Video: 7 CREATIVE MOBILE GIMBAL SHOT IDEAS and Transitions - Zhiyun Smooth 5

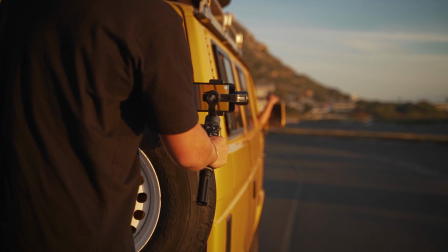250s
Our 7th and final shot, I stood on the back of the bus on the motorbike rack so that I could get
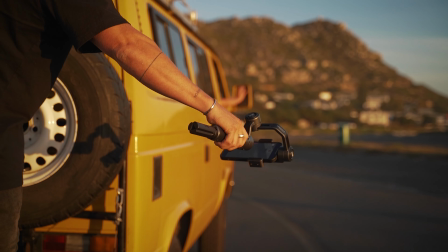257s
behind that yellow part of the car right on the back, and then just slid out from left to right,
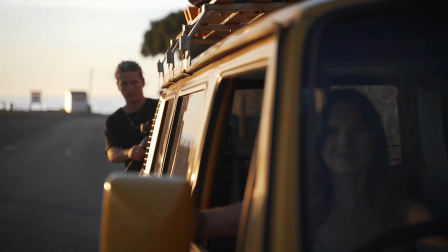263s
matching the movement of our previous shot to show Hannah's hand kind of just flowing in the wind there,
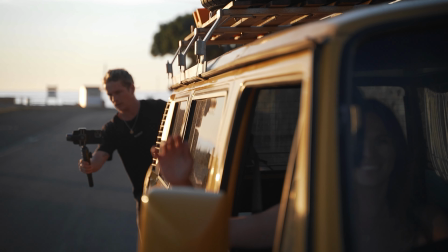268s
to get a nice feeling of the ending of our video of Hannah leaving now.
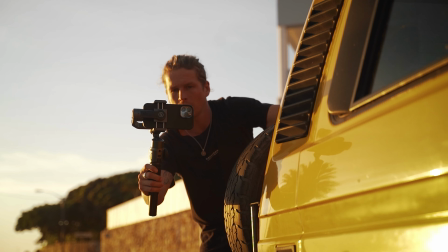273s
She's on her way back away from the beach, and then dipping that shot down to the surface of the road as a nice ending where we can fade out to black. Those are the 7 shots that we are going to need for our video. Let's have a look at how they all work together to make an entire cinematic sequence. So roll it.
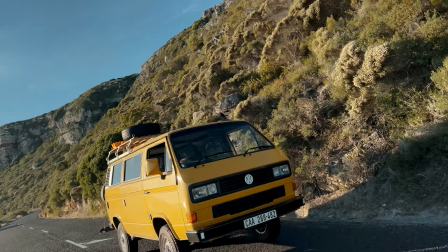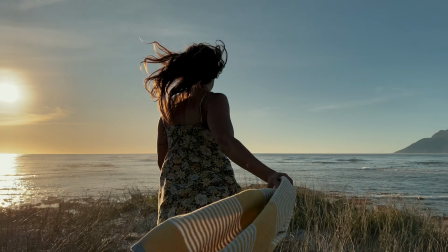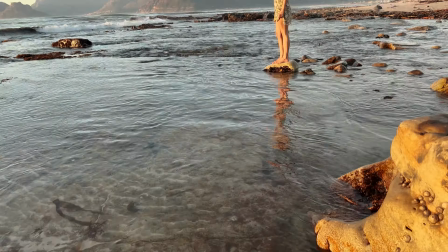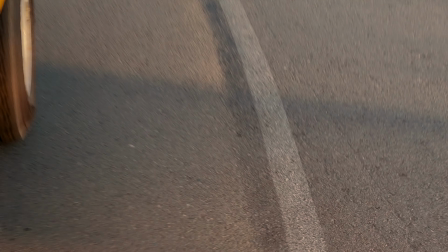was it. I hope you guys enjoyed the video. It was really fun shooting it, and a pleasure to be shooting on the Zhiyun Smooth 5. Being able to use Filmic Pro in here and have access to things like the wheel to zoom or rack focus and the record buttons all over the gimbal make it really helpful and a pleasure to actually shoot on. If you guys want to find out more, it's going to be linked in the top of the description. Other than that, I'll see you guys in the next one. Bye.